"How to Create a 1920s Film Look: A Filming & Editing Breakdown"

So your modern mirrorless camera can get super sharp, oh so crispy clean video, but what if that's not the vibe we're going for?
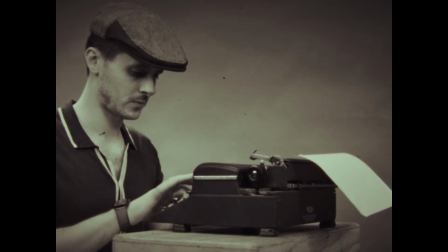5s
What if we want to shoot something and make it look convincingly like it's from the 1910s through the 1920s, with all of the idiosyncratic imperfections that come with it?
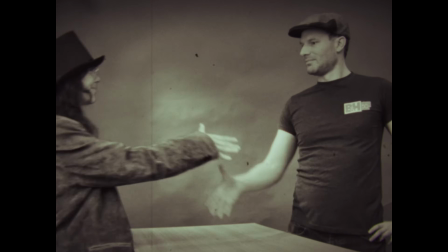12s
We decided to take a day and recreate a very period-accurate look at what selling a camera to B&H's used department would have looked like in 1915, and we wanted to share some of the tips and tricks that we did to get this effect in case you're trying to do something similar for your
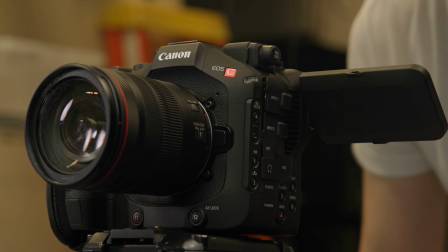24s
own video. Now we're going to be using Canon C80 for this, but these principles will pretty much apply to any modern mirrorless camera. Now video, to put it very mildly, has changed a lot from where it was some 100-odd years ago.
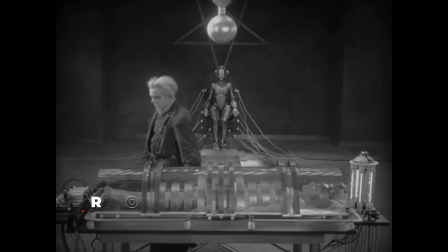35s
Beyond the obvious things like color and image quality, things like film and sensor size, aspect ratio, and frame rates are all different, so let's break them down one at a time. Let's start real macro though with what we're capturing and how we're doing it. Now these original black and white films we're trying to emulate were often shot on 35mm film on things like Bell & Howell wooden cameras. These are more or less impossible to find now, so really any recreation of this look is gonna have to be done digitally. Now since we're emulating 35mm film, a Super 35 sensor size equivalent is a great starting point, which luckily this full frame C80 can shoot in, although Micro Four Thirds and full frame will still work fine.
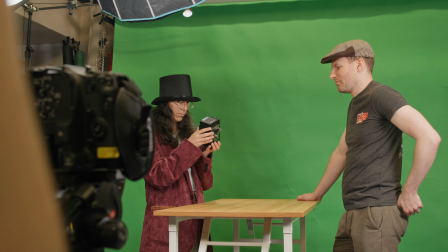69s
Also regarding camera movement, we're going to want to keep our camera on a tripod.
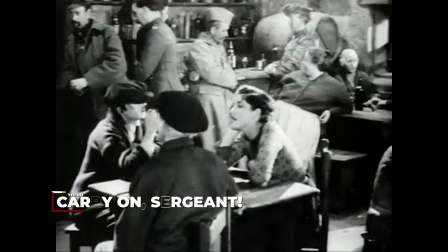73s
Gimbals, Steadicams, and handheld shooting were definitely not a thing back then, so keeping your camera movement period accurate is a subtle way to keep the immersion. Finally, we got to talk about lighting.
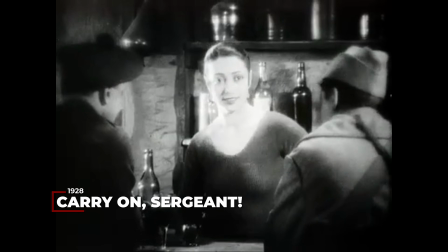82s
Now lenses back in the day were often not as fast as they are now, so sets would often use super bright, super large tungsten lights that were diffused and often further away from their subjects. Now due to our timetable we had for this edit, we ended up not being able to replicate this lighting technique exactly,
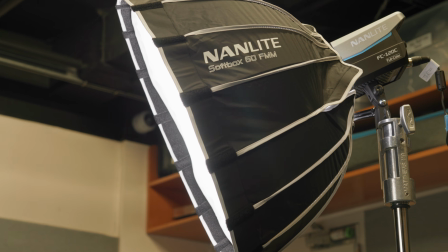96s
instead using our standard studio setup with our LED nan lights with a standard key, fill, and hair light. But if you're striving for authenticity, stopping down your lens and flooding your scene with harder and warmer light will go a decent way towards adding to the authenticity.
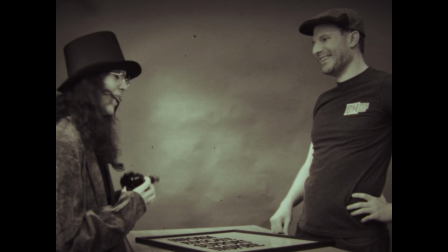109s
Although one thing you probably have noticed already is that we were able to kind of duct tape over a lot of these shortcomings with a lot of image distressing in post-production. So as I'm sure you've already guessed at this point, a lot of the magic of this look is gonna happen in your NLE. Now we're gonna break down exactly what we did step by step, and we're gonna do it with our editor for this short film, Scott, who also starred in it, and as you can clearly tell,
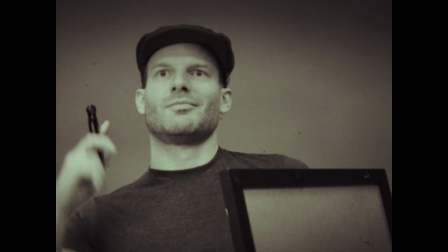130s
is a master of art and subtlety. So Scott, do you wanna change places? Well, the first question you asked was like, hey, should we actually be like undercranking the camera? Should we be shooting at 18?
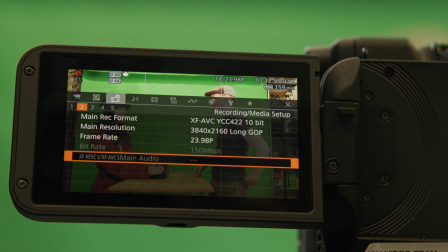142s
And I said, well, no, because I think with something like this, because we never know what sort of problems you're gonna, come into.
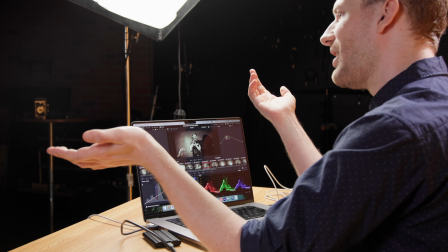150s
So I think it's best to shoot at, a normal frame rate and then, make the modifications in post.
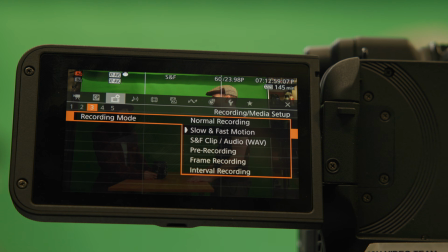157s
Because, you just don't know what you need to work with until you're working with it, and things come up. So yeah, we captured 23,976 and then made the adjustments in post.
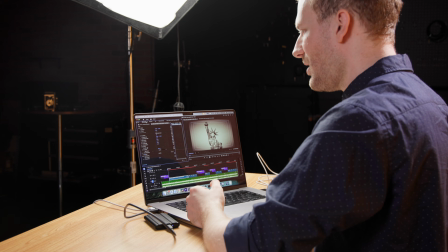167s
And the first step of that was using the Posterize time effect on every clip
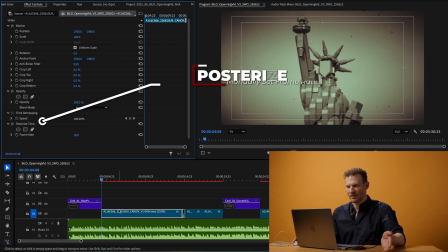173s
to put it at the 18 frames per second rate, which does give like a very nice jittery effect.
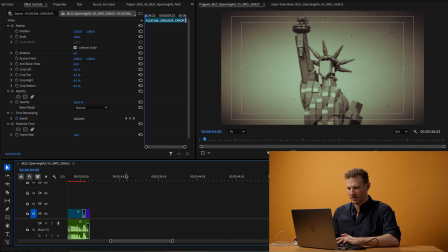181s
And I'll go ahead and copy a clip towards the end of the timeline to sort of give an idea of that,
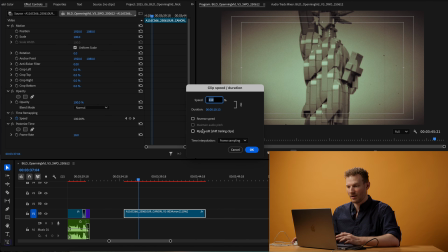187s
but also remove the time adjustment that I gave it, for example, so that we can see what it looks like just with the Posterize time effect.
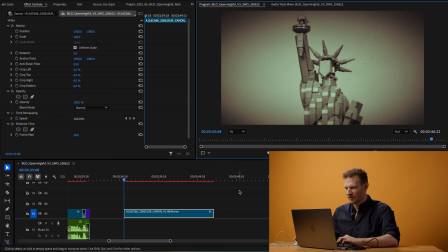197s
And then we'll get back to the speed change in a second. And so here is what the clip looks like with just the Posterize time effect.
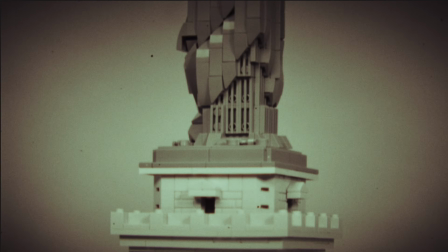206s
And you can sort of see the stutter here that does give that sort of, weird undercranked feel of 18 frames per second. But with something like this, especially creating a look that is reminiscent of a time period where nothing was standardized and equipment was a bit janky, and some of these cameras also, rely on, hand cranking, which means very inconsistent rates. Oftentimes when we watch the footage, people don't necessarily make the transition super well, and it often gets played back at a more modern frame rate like 2397, which means that the footage comes back faster.